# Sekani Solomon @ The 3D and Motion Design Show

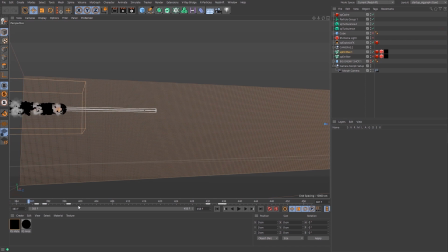What you'll see is two things. I'll just disable the particle sim, and I'm not going to go too deep into it, but just explain the thinking behind it. Essentially how you make energy effects, or again, I'm not an FX artist, but based on what I did,
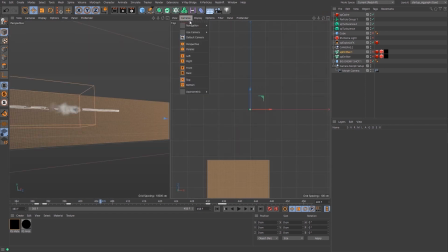it usually comes from advection of particles, and that's usually driven by a particle sim. And what advection means is essentially moving particles using the velocity fields from a fluid sim.
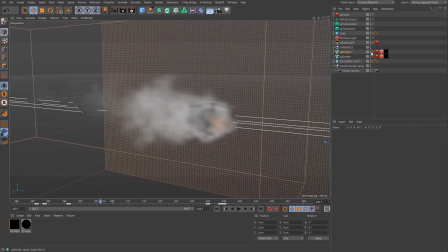So essentially, this will be a fluid sim, and then on top of that, I'm putting a particle sim down.
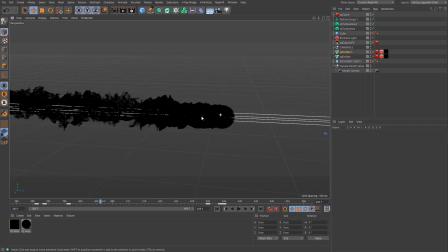So that flame is moving these particles around. Yeah, it's pretty heavy. So, scrubbing is obviously difficult. But as it's going through, it's moving the particles, and what you get is a really nice organic movement here, which helps to make it feel more like energy.
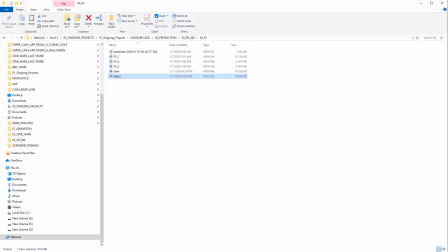And then when you put that together in the comp, you add a couple layers, and that's why I like to do more than one sim.
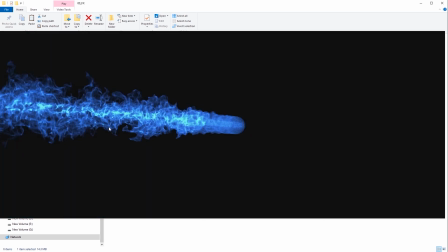So say for example, that one I just showed, I'm getting some smaller finite detail,
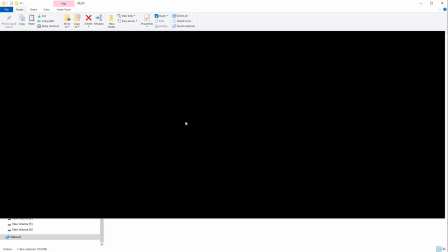and then this larger one, I'm getting some bigger detail. So when you combine it into the final shot, you get something that feels a little bit more organic.
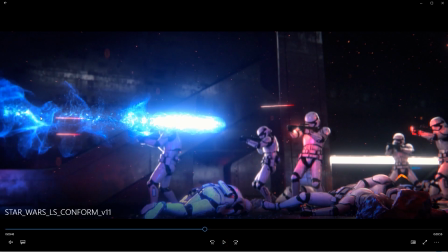So again, you can see the bigger streaks here, and then you can see the smaller ones here. Some comparable depth of field, some glows.
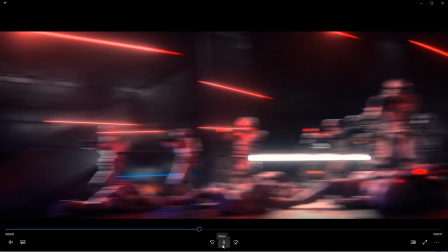It really helps to bring everything together to make it feel pretty robust.
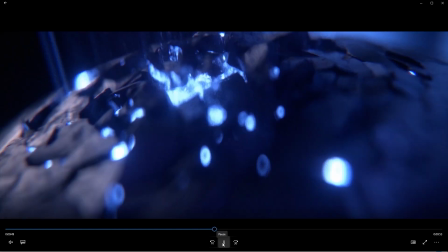This is a particular scene that I really wanted to pull off,
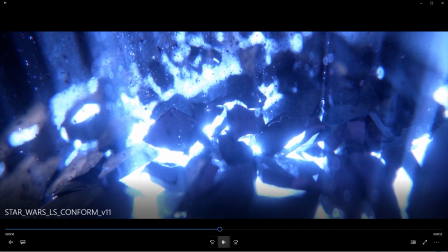because I wanted to make that initial strike feel super duper impactful.
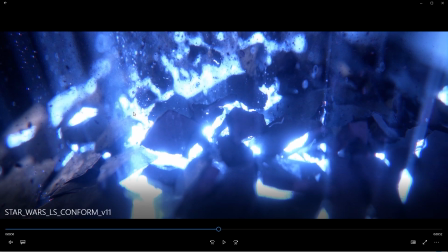And the fact that we're seeing all these small fragments, things are shattering, and with this glowing light, it feels like something grand is happening.
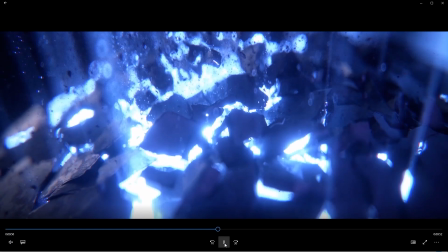And also, what I'm particularly proud of is pretty much how simple this scene is.
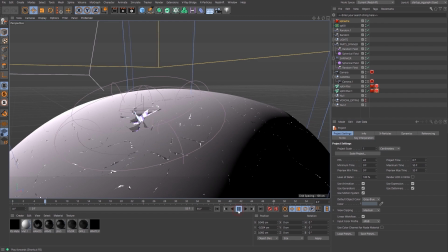So as we jump into cinema, again, this is kind of using techniques I've discussed.
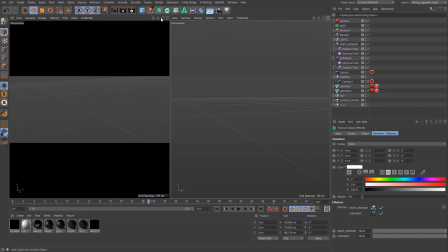That's this shot without the camera. This is with the camera.
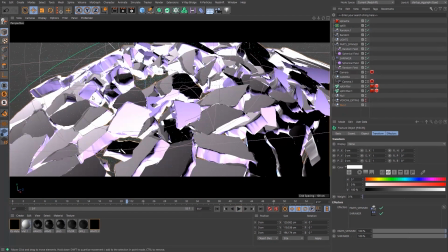We see, again, these shards disintegrating and particles spilling up.
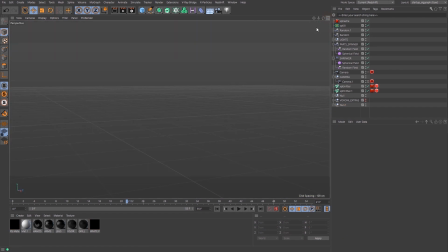I'll just do a wider shot so you get a better idea of what's happening behind the scenes here.
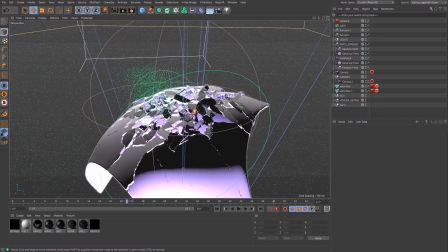So all we have, again, is that same torso piece with it fractured.
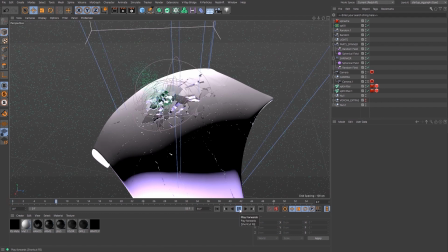And then, again, similar techniques. We're taking MoGraph.
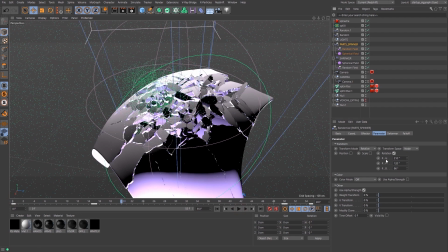Here again, we have a random effector with rotation turned on, and we're using a spherical field, right? And we're just kind of running this through. But at the same time, as we have this spherical field running through the torso, we have plane effector,
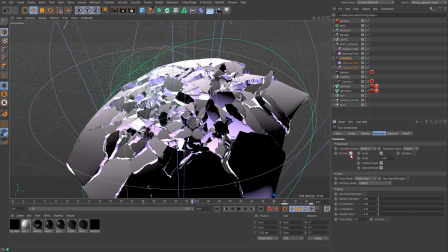which is scaling and moving the pieces a little bit. So that's why like they're moving up slightly as
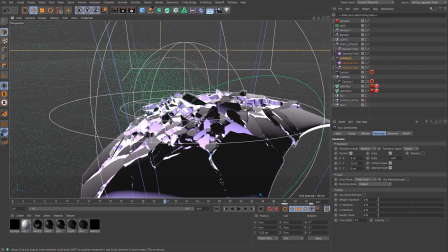they're going through, and then they're shrinking. And the reason they're shrinking is to let a little bit of light through.
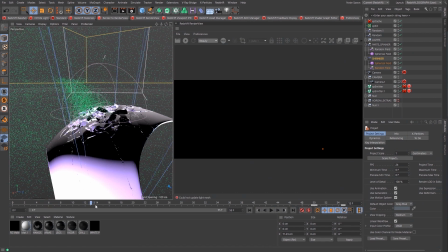And I'll just open up Redshift, and we can get an idea of what that looks like.
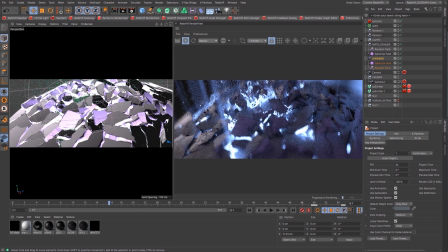So we have Redshift on now, and you can see like we have this volumetric light that we're creating using Redshift. And for the time being, I'll just disable these particles. So if we didn't have the shrinker on,
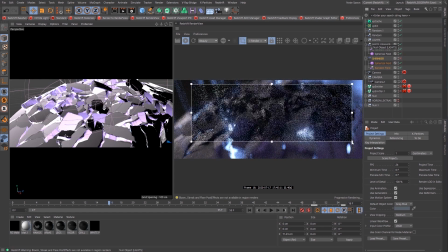we're going to see less of this light shining through, and I'll just use the render region to make sure it renders a little bit faster. So yeah, the whole reason we're shrinking some of these pieces is so that some of this volumetric light can kind of shine through and make everything feel pretty nice. We could just enable that, the particles.
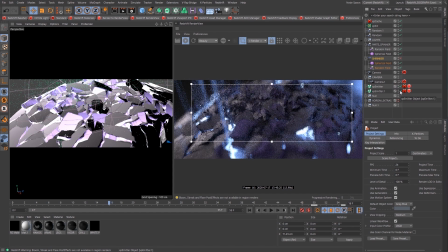And the particles also adds like a really nice touch to it. It really gives that sense of, destruction. If we go back to the final rendered piece,
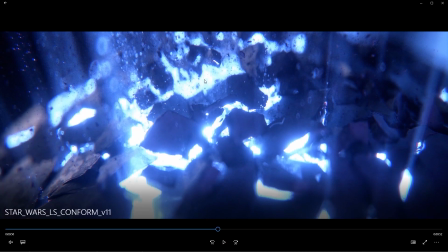like when we see those little shards come up, it really helps to add like that atmosphere to it. And then we're catching these little glints in the depth of field. It's all those little subtle details that make the shot, feel alive.
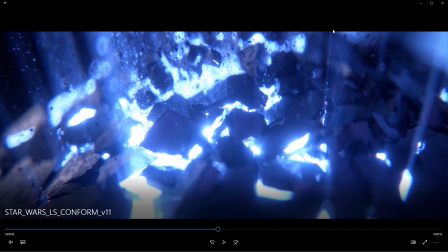And this is again where like X Particles, Cinema 4D, and Redshift shine,
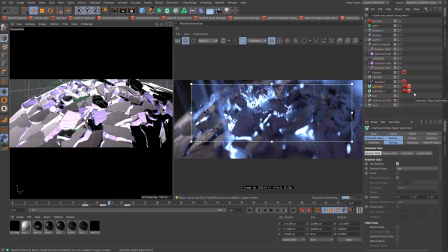because if I click on this emitter where I'm emitting these particles, all I'm doing is just taking some of these fragments from this broken up piece here, and I have all the pieces again in a fracture object.
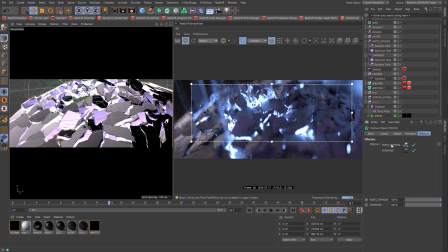And in that fracture object, I just have attached to it these two MoGraph modifiers, this random effector and this plane effector, and that's pretty much all that's happening here. In conjunction with these two emitters that are throwing particles up into the air.
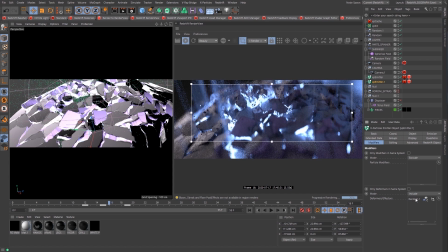I guess one other thing I'll mention too, I'm just giving these particles some random rotation, always making sure to check use rotation and extended data, so you could use MoGraph
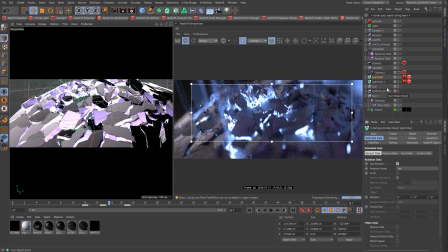modifiers with rotation on them, which again is not super complex, but when you look at the shot, you might think is like a simulation or something. But for me, as I always reiterate, it's finding like the simplest way to execute something that still looks pretty nice in my opinion.
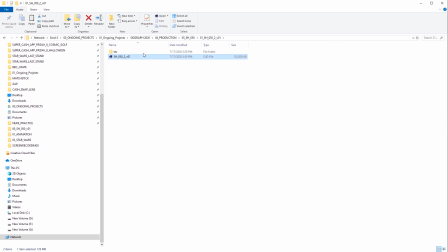The next shot after this, and I'll just pull up that Cinema 4D file,
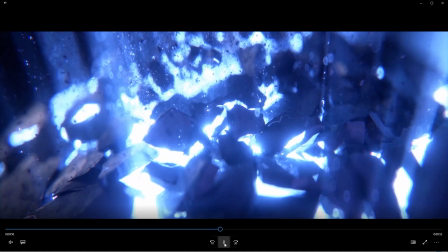which again is something I was epically excited for, because I was like scratching my head, like trying to figure out how I'm going to do this shot.
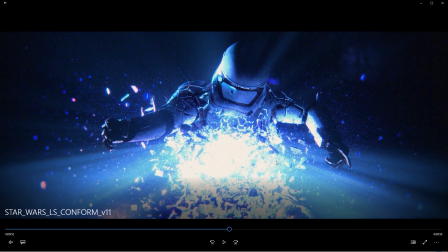And again, it's using a similar technique, but it's slightly more elaborate. There was a couple, tricks that had to happen, because, if you look here, while,
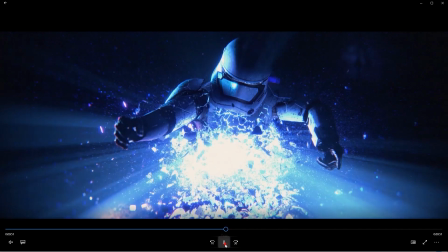the stormtrooper is shattering, his limbs are moving.
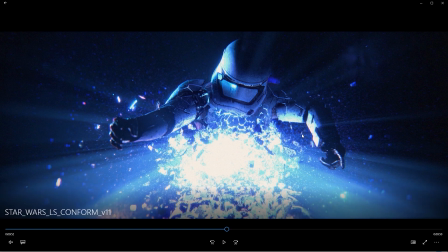He's like flying back, and that kind of provided its own little challenge, because you can't shatter a moving rig.
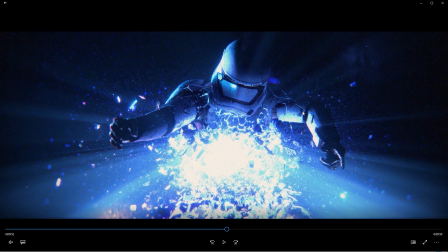At least, I mean, you can, I'm sure, but I just don't know how. So I had to figure out a way to do that.
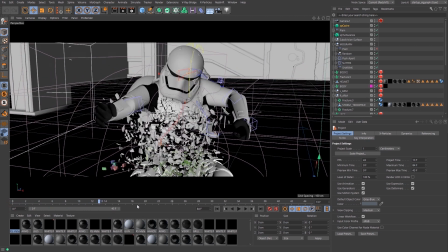So this is the setup. Again, very similar setup to what we saw before, but just a little bit more elaborate. What I had to do was kind of break the rig. I had to position the stormtrooper and then break the rig, make it editable,
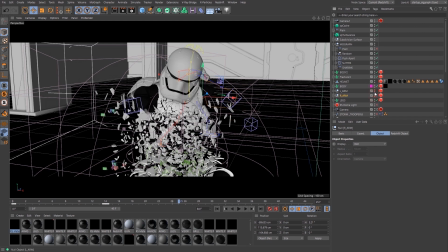and then separate all the different parts of his body into individual elements I could animate. So let me just turn off everything so you can see what I mean. So the torso is by itself, the helmet's by itself,
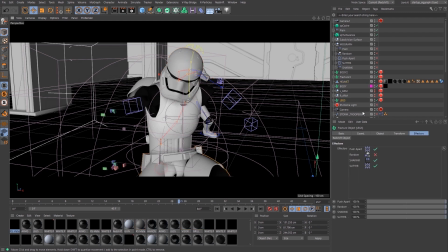the legs is by itself. So I'm kind of animating each one of these things like this, so you kind of get that motion.
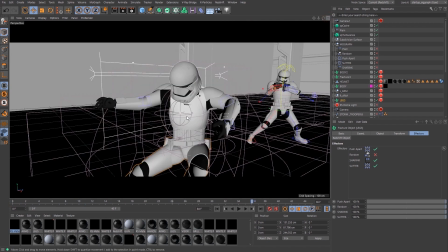Let me just jump out the camera so you can see what's going on here a little bit better.
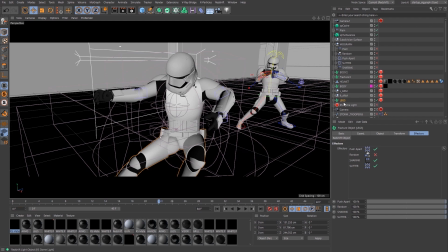And then again, it's the same principles of using MoGraph and fracture objects, placing those pieces into the fracture objects, and using MoGraph to really art direct how this thing explodes.
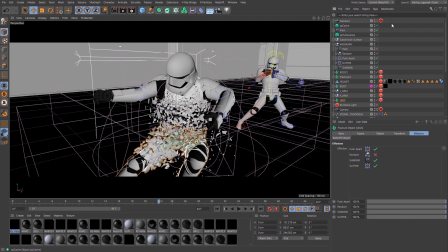And again, this is why I love using MoGraph, just because of how you can art direct the animation, the look and the feel of things exploding. through and you already see stuff happening.
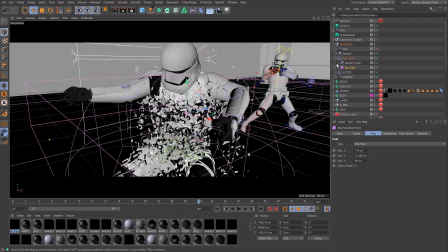The difficulty in this is figuring out the right combination of effectors to use.